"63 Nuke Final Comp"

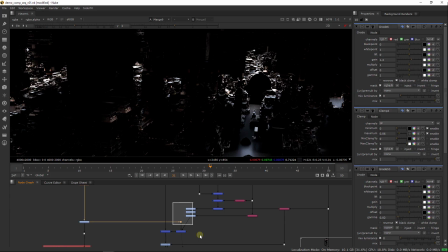(20:38)
Let's take these and again let's just make a quick little copy of this depth.
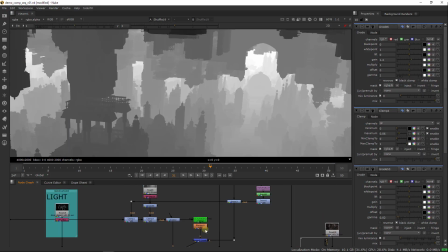(20:50)
Paste this here. And we'll take the grid as well.
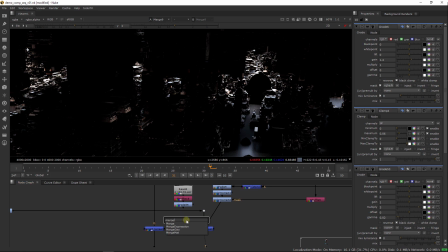(21:00)
And add this as a mask as well. Plug it in as A. Oh no, sorry, actually we want to do this more as maybe a grade.
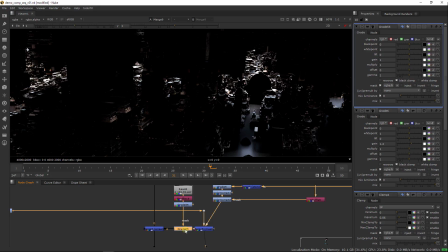(21:15)
I think that would be better. And plug it in as a mask for that, and in the grade, let's select RGBA. And if I view this, let's lower the gain. So you can see it lowers on the background primarily. Let's have a look at maybe
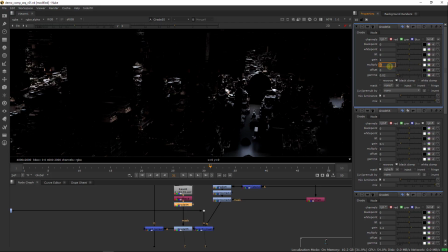(21:37)
changing some of these values and seeing how that goes. Okay, let's stick with what we have. Actually, we want this to be RGBA. That's what. Yeah, so that's more like it.
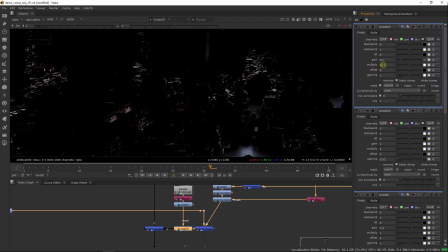(21:52)
So now we can just control with grade the amount of reflective light our background is receiving.
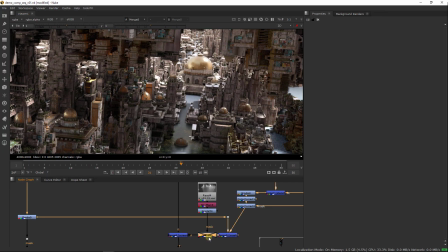(22:00)
And if we view the comp at this stage, and let's just have a look here.
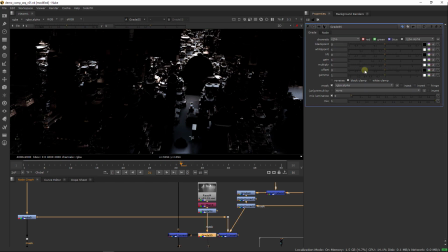(22:07)
Okay, let's grade this down.
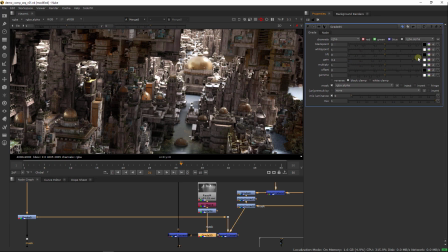(22:15)
And we can see that this helps quite a bit with like reducing these extreme glares that we were getting. So maybe let's reduce about this much. And let's go and have a look at the comp at the end of it.
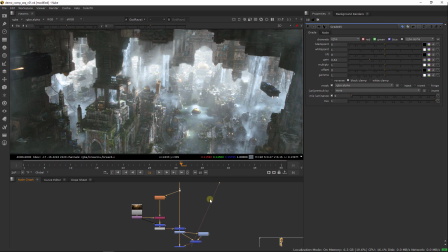(22:36)
So we're still getting some burning out in the background. So I think what we could do is go into our color correct here. And maybe for the highlights, let's just reduce this down to 1. And let's drop the gain just a little bit.
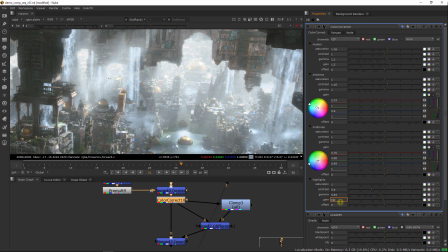(22:56)
So if we drop it by 0.1, that might already be too much. Let's drop it down to 0.95. And let's compare.
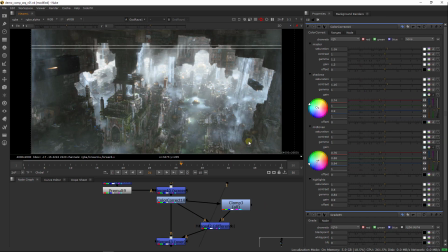Maybe even let's go as far as, where is it?
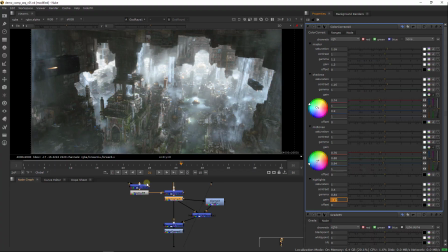(23:26)
0.97. Okay, so I think that's a little bit better. So lastly, let's add a little bit of motion blur. There's not much movement at all in my shot, so I'm not really worried about it, but I'll add just a little bit to have
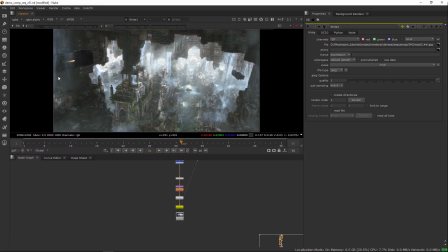(23:41)
some kind of effect that would make it a little bit less computer generated and a little bit more realistic. Let's just create a simple motion blur node.
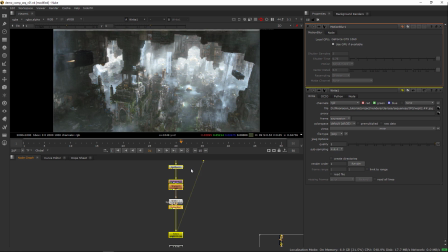And it takes a little while to compute, especially if your script is quite large.
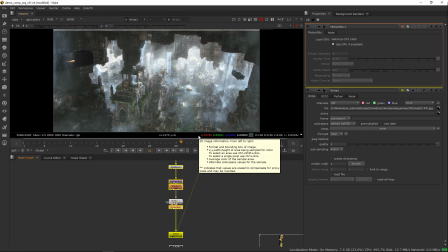(24:09)
But it's worth it just for that little effect at the end. It really kind of makes the image not look stop motion, and you know, if there's no motion blur, it kind of looks stop motion. It looks a little bit fake, and I guess it looks like a miniature model almost.
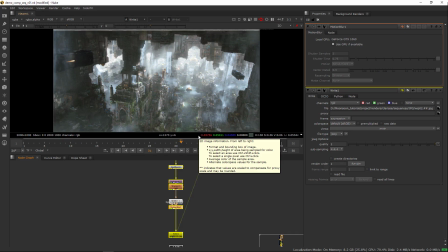(24:26)
So adding a little bit of motion blur kind of makes it slightly less unbelievable.
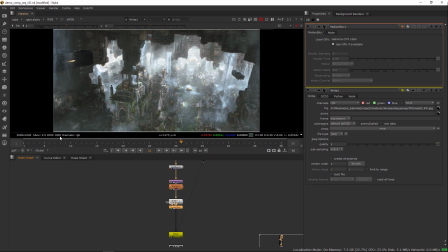(24:32)
Alright, awesome. So now that we have this, let's render out our follow-up version, which will be the final version of this actual shot. At least I think for me.